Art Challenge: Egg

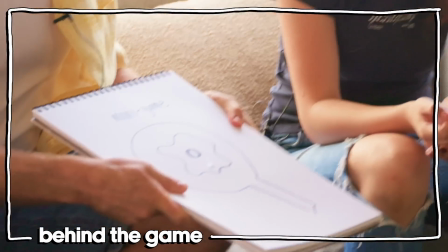8:03 I need a large, oversized, carryable
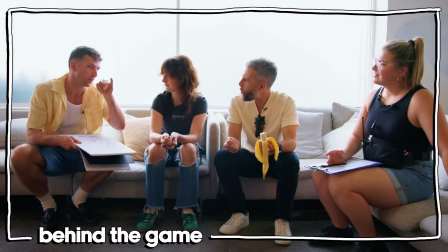8:09 pan with a fried egg on top, and then the styrofoam eggs over there, spray painted in that eggshell color.
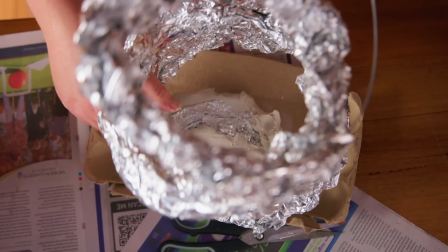8:16 An hour and 15 minutes? Yep. Art and craft is big family time for me with my daughter.
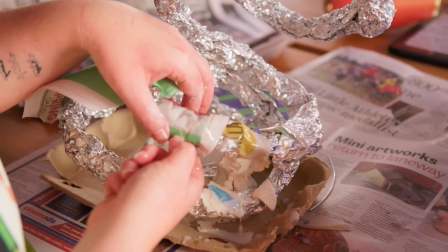8:24 I think what I like about doing craft is that you're really only limited by your imagination, and if something doesn't work, it's kind of okay.
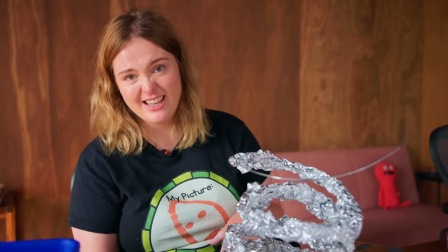8:31 It's just gonna fall down, and that's fine. And then it's just a quirky, half fallen down snake.
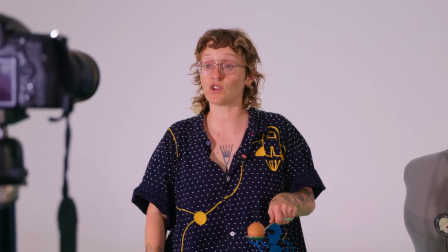8:37 The first close-up we're going to get is when I've just noticed that I have an egg, and that's a very joyous moment.
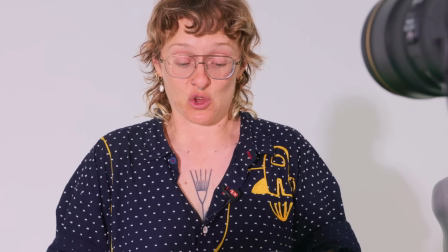8:45 After I've shot these close-ups, I'm going to come out a bit wider, and I'm going to shoot the moment where the race is about to start and the egg has to drop.
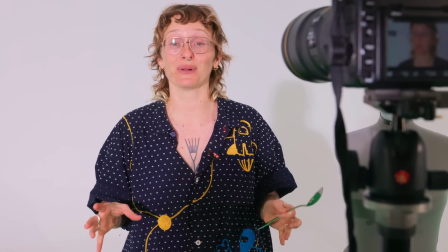8:53 And I'm really hoping that it doesn't explode all over the floor. Hot glue everywhere.
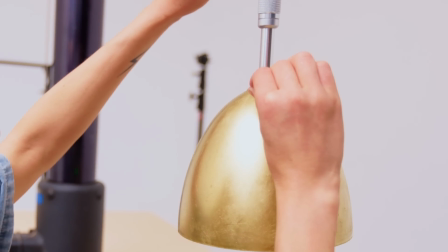8:59 Thought I could screw up and kind of sandwich the egg into it, but instead there's just a big gap there, which I'm just trying to fill with hot glue.
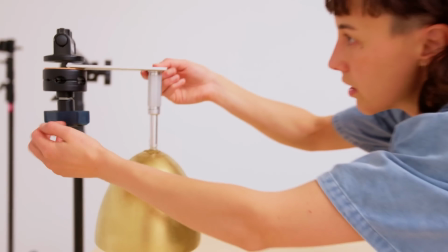9:07 So just jam this
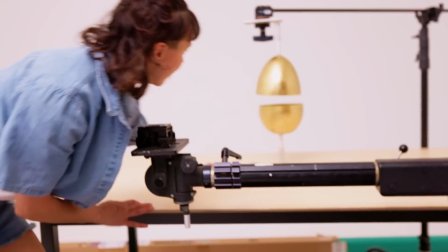9:14 guy. Ooh. That is not bad.
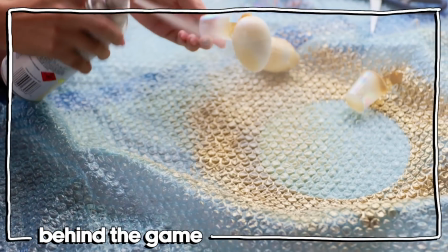9:21 I'd like to demonstrate something for you. I just spray it, and then I think it's getting close. just watch this guy.
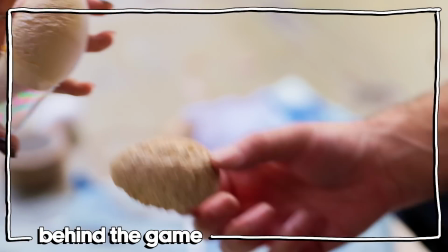9:28 Chemical reaction. Because That's what happens. Why don't we just use real eggs?
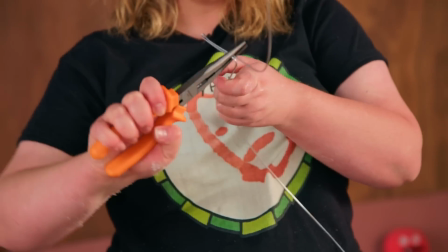9:36 Right now, I'm making my 3D lettering. I love lettering.
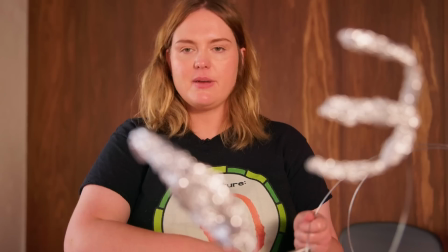9:40 And the cool thing about doing it in this context is that I'm gonna make it 3D because it's traditionally on paper and 2D.
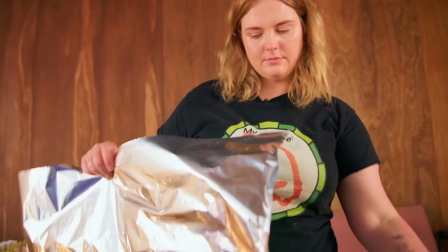9:46 So why not break it out into the 3D space with wire, alfoil,
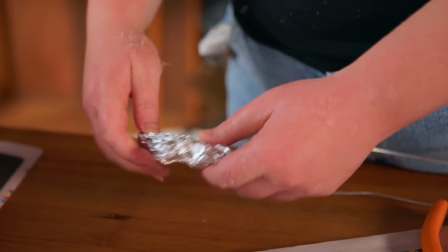9:50 and then I'll paper mache over the top, and they'll be on these doodad wires so they hang around near the snake.
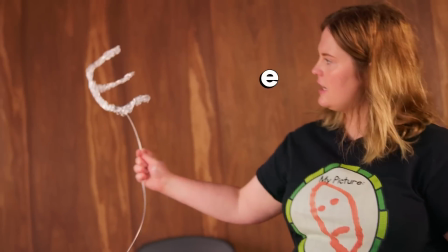9:56 Yeah.
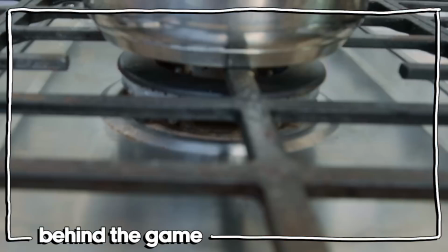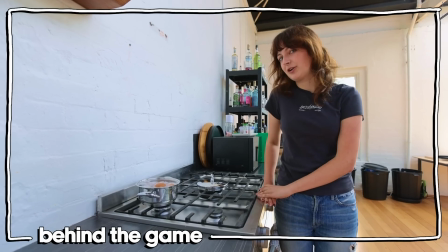10:04 Alrighty, I'm gonna boil these 9 eggs while John works downstairs on that giant pan that we've made.
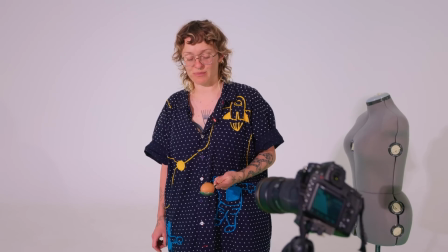10:09 This is the pan arm. I'm about to drop the egg, so I'm going to shoot it in close up with a jazzy little Dutch tilt on it.
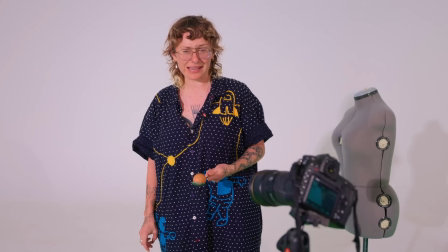10:17 Dutch tilt makes things look like they're going wrong, which they deeply are.
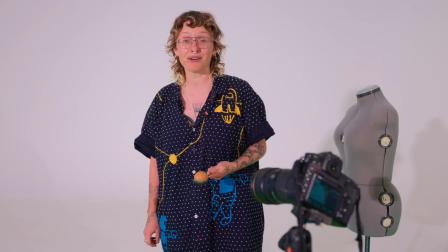10:22 So I'm going to drop the egg and I'm hopefully not going to break the egg so I can shoot it again.
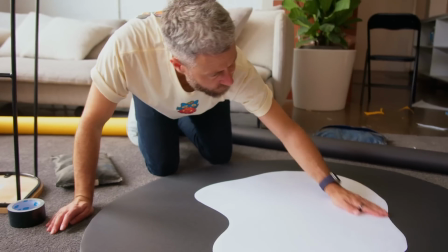10:31 Hey! What a heroic egg! This is a lot more difficult than I thought it was going to be.
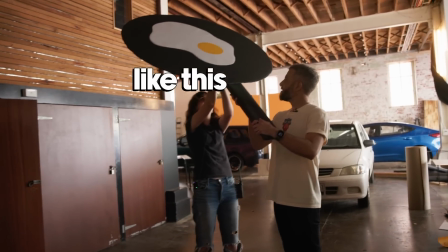10:38 I can hold her like this. This is so silly.
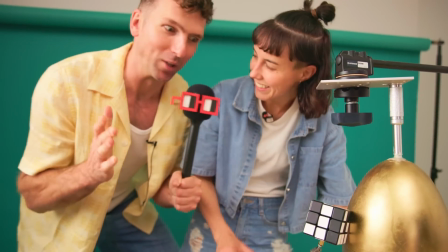10:46 Donna, 2 hours in, 3 hours to go. What's happening? The rigging actually happened a bit quicker than I expected.
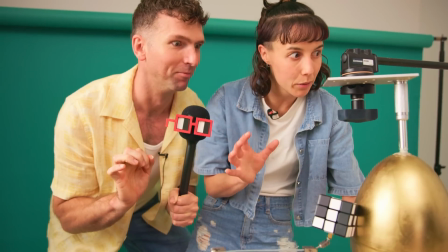10:51 Everywhere. So I'm doing the lighting. I gotta give myself as much time to animate as I can.
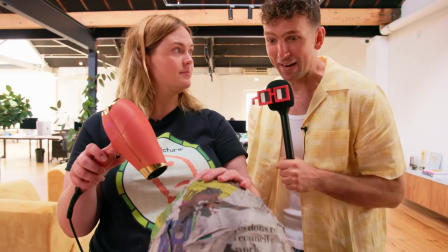10:58 It looks positively surreal. Amelia, what's happening? I finished my sculptural pieces and now I just need to...
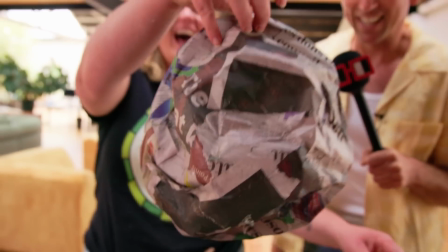11:08 Sorry, the balloon burst. The balloon burst! I need to put a balloon in and blow it up real quick.
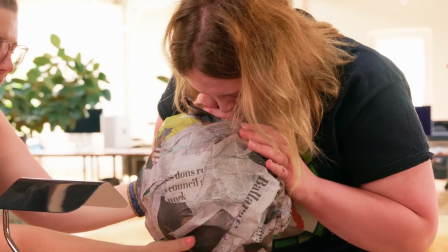11:17 If something doesn't work, it's kind of okay. It's just gonna fall down, and that's fine.
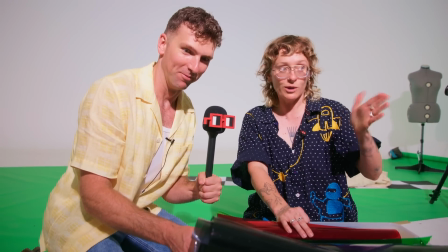11:24 Sarah, give me an update. Okay, I've shot almost all of my intro shots and now it's time to get weird.
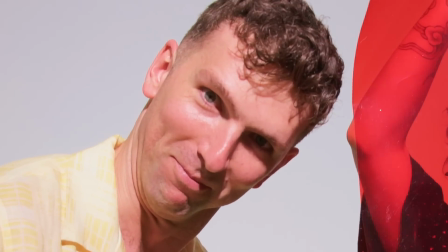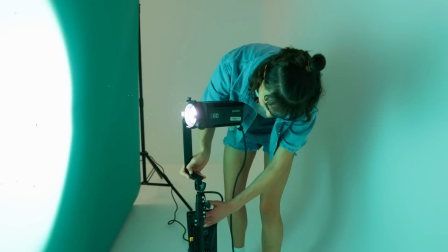11:35 I'm poking holes in the backdrop and I've put a light behind it so that it looks like stars at the back.
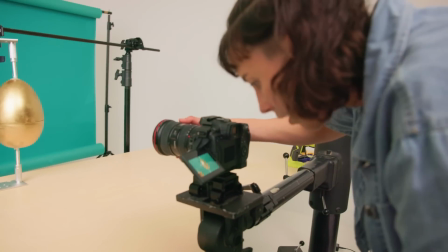11:41 Because I can't do smoke in camera and stop motion, but I can make it a bit more galactic.
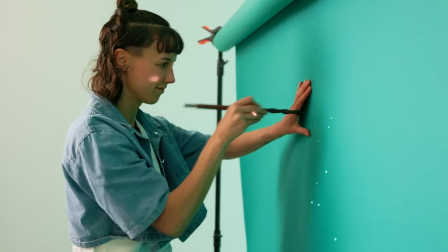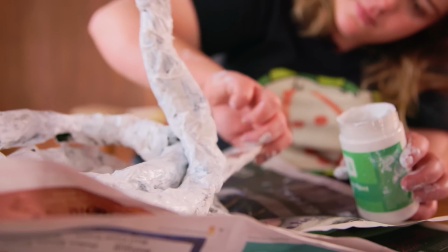11:55 So now I'm priming all of my sculptural pieces, which is just painting them with white to prep them for the final designs that'll be painted over the top.
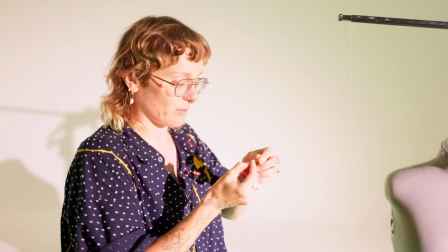12:03 Just knocks everything back so it's easier to work on. So my plan is to suspend this egg so that it can be in shot.